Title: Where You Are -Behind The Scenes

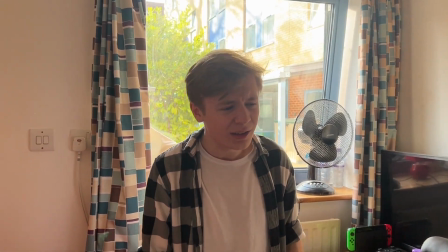20:52 It's because we're different. You don't talk to me the way you used to.
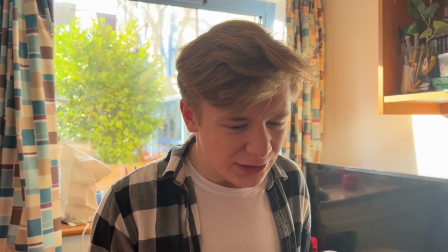20:58 I can't remember when. Oh fuck. Or you would overthink again. It's because we're different.
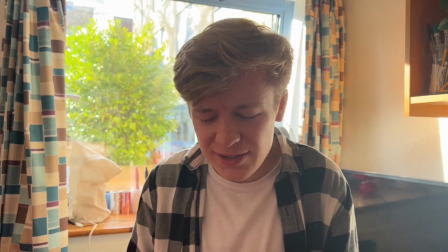21:04 We don't have those moments where we sit down and just have a good time. I can't remember. Fuck.
And there you go, those are the bloopers for scene 2. Obviously, the whole conversation is within just a confined space, so there's only so many bloopers you can get out of that. So that's all I had. I hope you found them funny, because we did anyway. We laughed at them. So yeah, there's the scene 2 bloopers, and I think it's about time we move on to scene 3, and that one has one hell of a lot of bloopers.
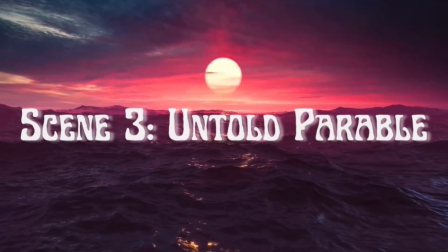Right, so let's get started on scene 3. Starting up straight away, we have a knocking on the door.
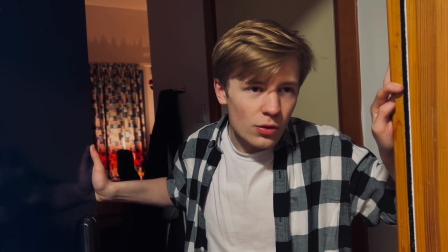21:44 This is actually one of the beginning of what I like to call mirroring.
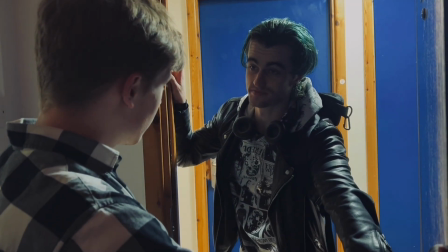21:47 I'm going to call this out a little bit more in the rest of the film, but right now, just know that this is something that, if you've watched the film, you would know that this is something that happens quite a lot.
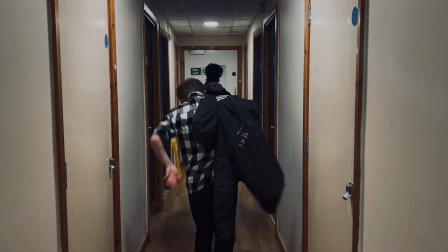21:55 But Tommy knocks on Nick's door, and they end up leaving, and they go to a riverside, a nice little calm, atmospheric place, and they just share a beer.
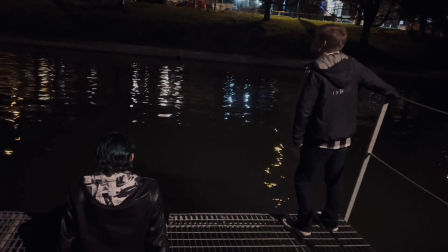22:02 Tommy pulls out a cigarette.
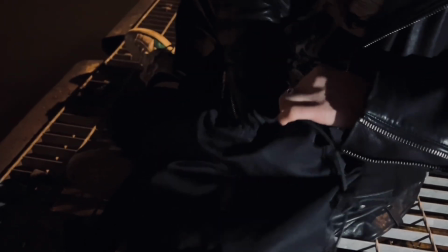22:04 Just I added those things into the script to hopefully make the scene feel a bit more casual and a bit more just like friends kind of hanging out and just having a nice down-to-earth conversation.
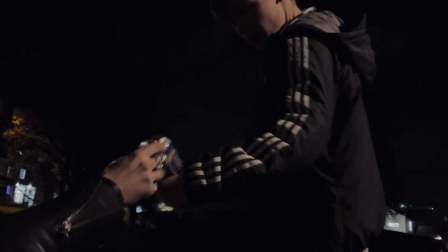22:12 I'm also starting to notice I've done this a lot in my films, where scene 3 is 2 characters talking about their feelings at night.
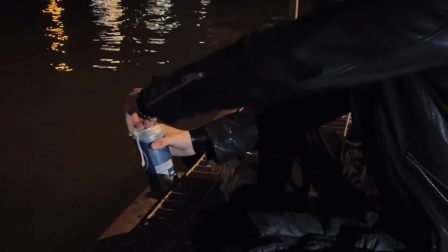22:18 I don't know why this keeps happening. I think I might want to try and stop this, because it's getting repetitive at this point.
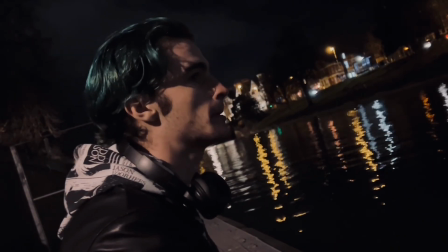22:23 But we get a little bit of dialogue where we kind of see what Nick feels like and the way that Tommy kind of reacts, and we get a little glimpse into his character.
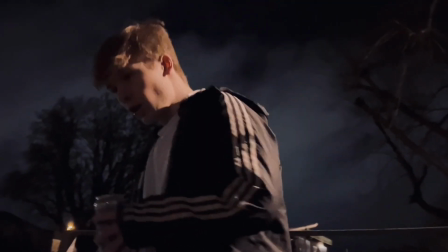22:30 Constant quips, trying to make light of little jokes and stuff like that, which is one of my favourite things about Tommy's character.
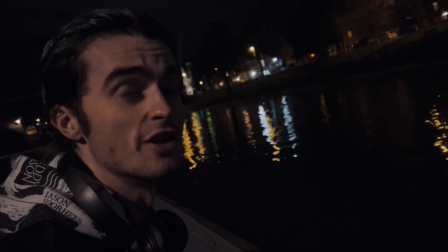22:36 But after this, we then go into what actually happened, the real Untold parable,
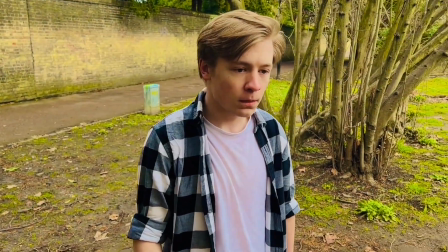22:41 being the flashback sequence where I use the music for Hurtless.
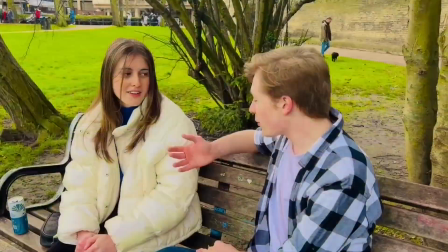22:45 Myself personally, the way that I've kind of viewed this scene and created it was that, one, when we relate to songs, we somewhat change the reality of what actually happened.
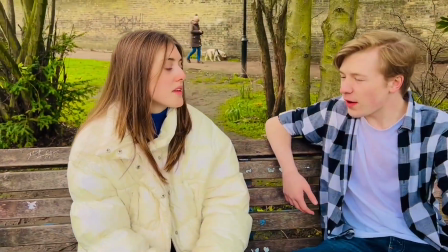22:54 Just because you relate to a song, that's great and all, but we end up kind of remembering things differently.
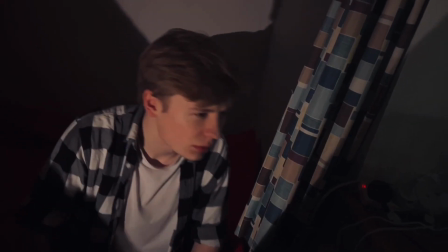22:58 Almost like this music video and song is directly calling out what we actually went through, despite it actually having some more inaccuracies.
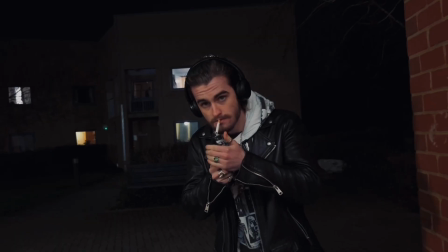23:06 This is why within the scene you see a recreation of scene 2.
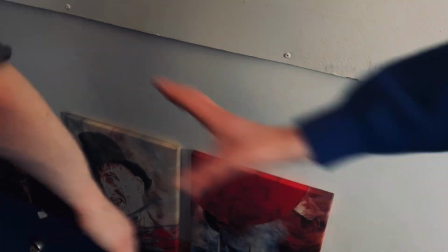23:09 However, the scene is playing out completely differently, with Yasmin shouting a lot more and being a lot more sporadic, with Nick trying to avoid it.
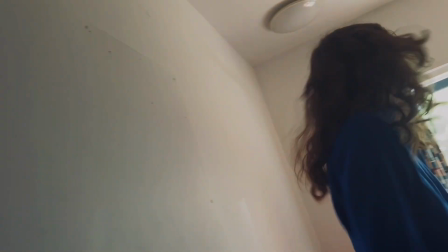23:16 It's showing how in his mind he has made up this reality when really that did not happen.
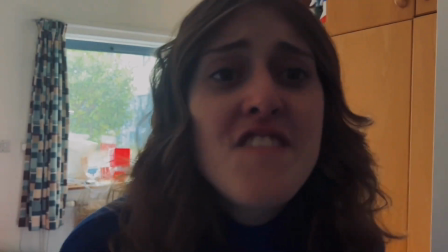23:21 And it also gets you questioning as an audience member, is what we are being seen right now actually real?
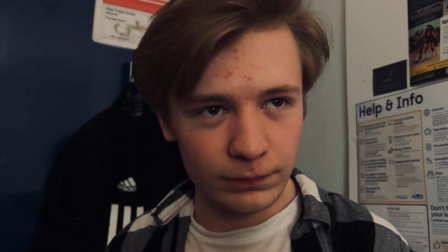23:27 If the scene 2 segment that Nick is portraying, if that is fake, what's to say that everything else is actually real?
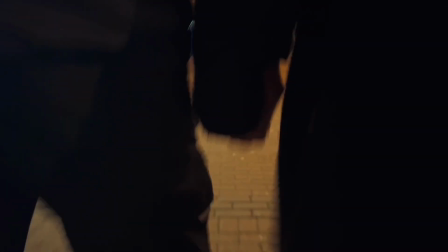23:33 The arguing, did they actually argue like that? Was Yasmin and Cairo actually hanging out like this, or was he just seeing something else and he interpreted it differently?
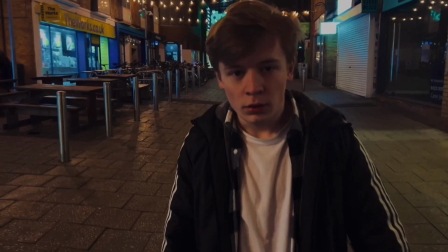23:42 There's many different questions you can bring to this, and I just think it's a nice little moment to bring in the expressionism. And it also, one thing throughout when writing the script, I really wanted to balance it out.
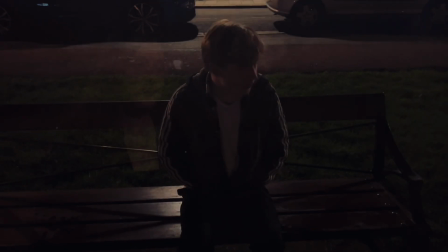23:51 Have some dialogue, but have some expressionism, dialogue and expressionism, to balance out the film and feel like it wasn't wavering in on either one of them.
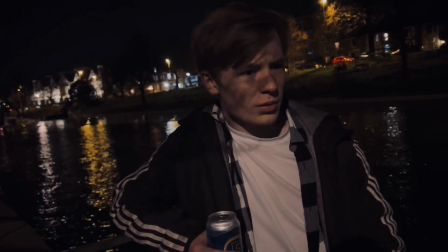23:58 And then after that, we cut back over to Tom and Nick kind of talking about the situation, where we actually start to see more of the emotions here.
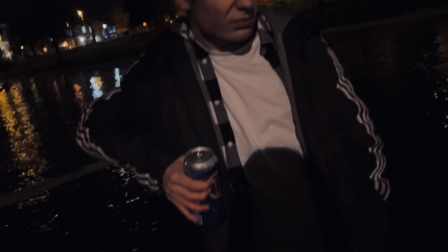24:05 We start to see that Nick is actually angry at Cairo, and it starts to get introduced here.
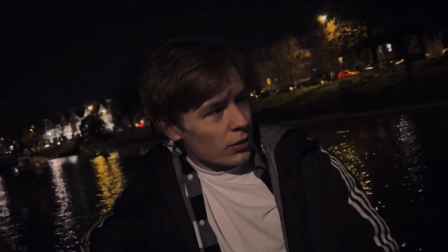24:09 And we also see a slight distaste towards Yasmin on Tom's part of view, which both scene 4 and scene 5 actually elaborate on these emotions.
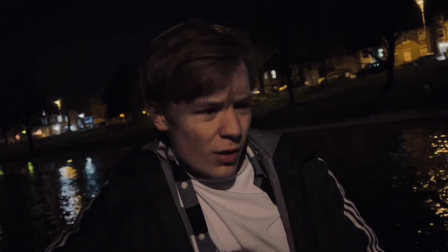24:17 And then eventually they decide time to pack it up and they leave, and we get a little moment with Nick talking about how Cairo broke what could have been fixed. Hope you like that explanation, because I've got a little bit more coming. Time to talk about the chronological timeline of these 3 scenes. Obviously, the timeline's all messed up. I did that to kind of engage you into the film, to kind of think, oh, we see this, we see that, what bit goes where. But now it's about time that I actually tell you, just in case you are confused. So, we start off with scene 1, Nick and Yasmin.
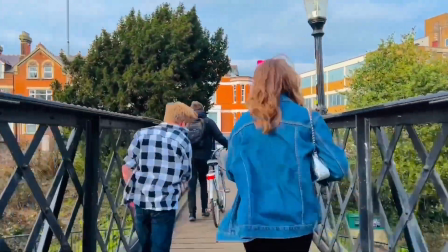24:44 That is the first part of this kind of little story.
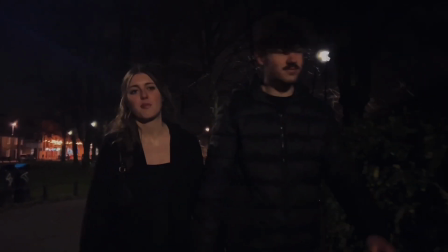24:47 The flashback showcased within scene 3, that's the next part where he finds out what's going on, he gets a little bit angry.
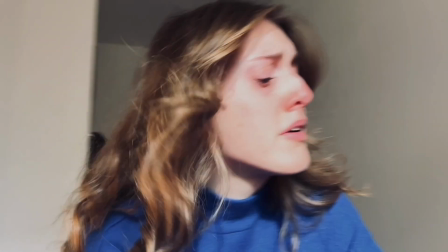24:54 And then after that is scene 2 segment, where he he confronts her about the whole situation.